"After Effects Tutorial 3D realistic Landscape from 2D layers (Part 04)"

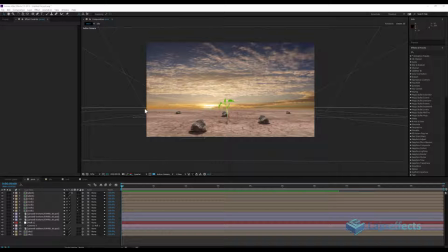1s
One of the things that we can add to our scene is in the horizon line is the dust effect. The dust is very important here to enhance the realism, because it's a desert, so for sure
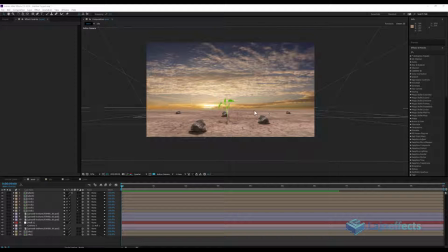20s
it should have like in the horizon line should have dust as we are going far and far.
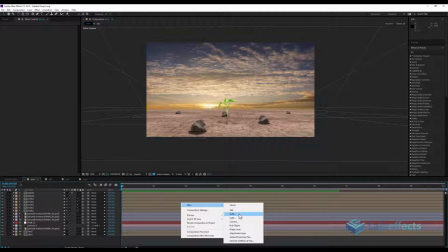25s
So for that we can add a new solid with the color of the dust.
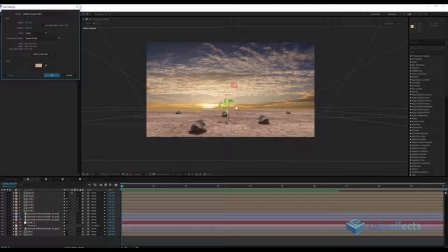33s
Maybe we choose here, and with a rectangular mask we'll create a rectangle.
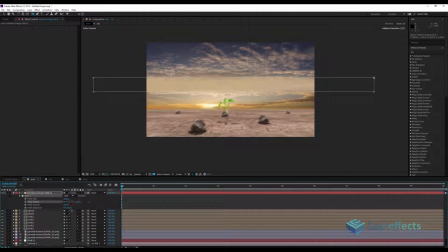44s
We'll add some feathering. No need to change it as a 3D layer, because it will keep the same place as we are not changing the horizon.
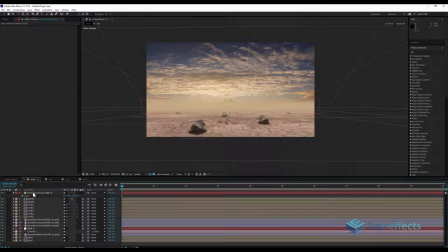55s
We'll scale it a little bit, and we'll place it, just keep in mind to place it behind the rocks and the plant. Okay, maybe we can move the mask so we'll have this result.
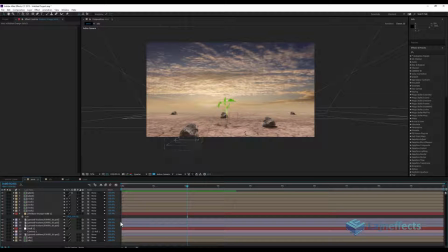77s
Here, I think the plant, we have to change the color of the plant to be more integrated to the scene. So for that, we'll select the plant, not the shadow, the plant,
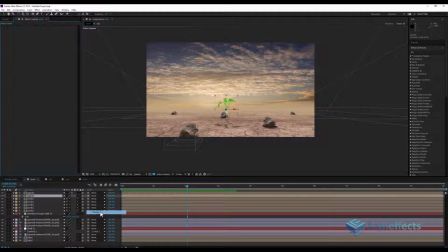90s
and we can use the tritone effect using the global color here of the scene, and we can add more.
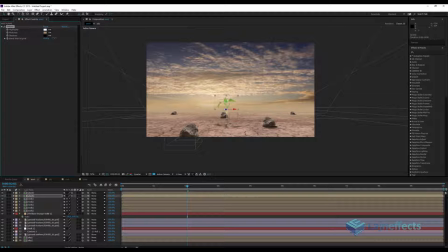104s
We can play with a blending degree, so yeah, it looks nice here. And because the light source of light is behind it,
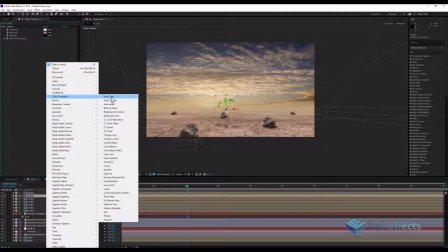121s
we can just give it more contrast and darken it a little bit with the curve effect.
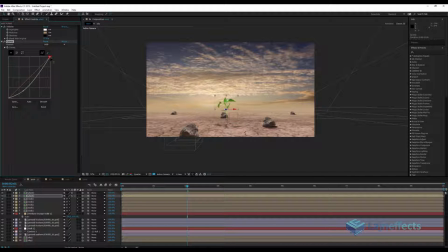128s
We can give it more dark tone. Yeah. This is the result. Okay. For the sky too, we can add,
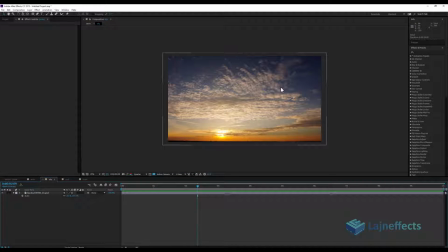148s
double click on it, and we will add clouds here in this region to simulate the other layer of clouds moving a little bit faster as they are closer to the camera. So for that, we will get our texture that we prepared for that,
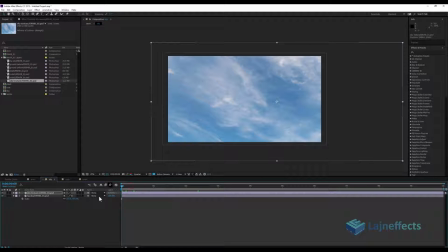167s
scale it bigger than the composition, and we will move it from right to left like this.
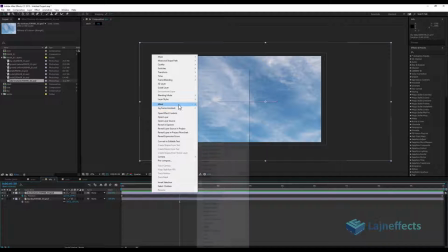184s
And right click on it, effect, keying.
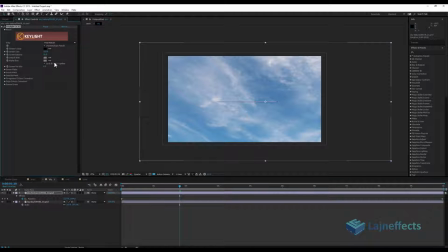189s
With the key light effect, we can get rid of this blue.
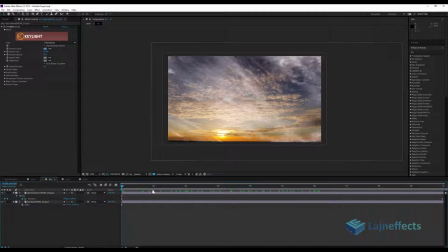195s
Okay, just there is a pure white maybe here, so we have to change it.
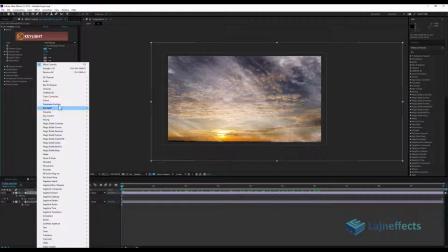203s
With the same effect, select the layer, color correction, tree tone,
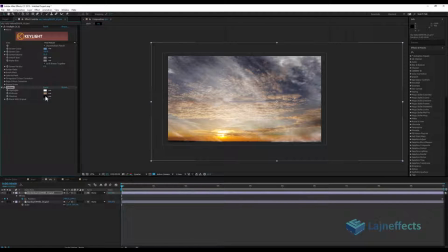209s
and now we'll choose this layer in the midtones, but the white, will change the white to a color closer to the color of the clouds in the background. So if we check, we'll have this layer. We'll have this result, sorry.
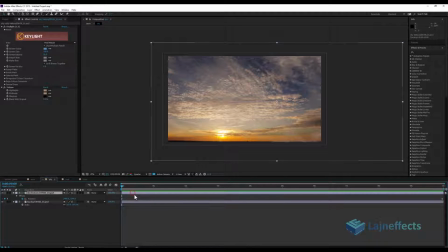229s
One more thing maybe is like, we don't need the clouds
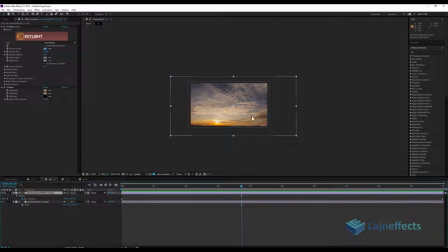236s
in the bottom here, bottom side, need it just in the upper side here.
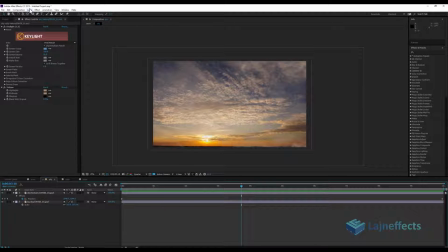241s
So what we can do is like doing rectangular mask here in this region,
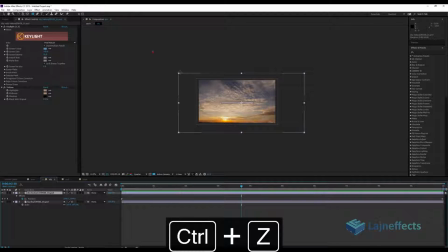247s
sorry, just to select the layer first, rectangular mask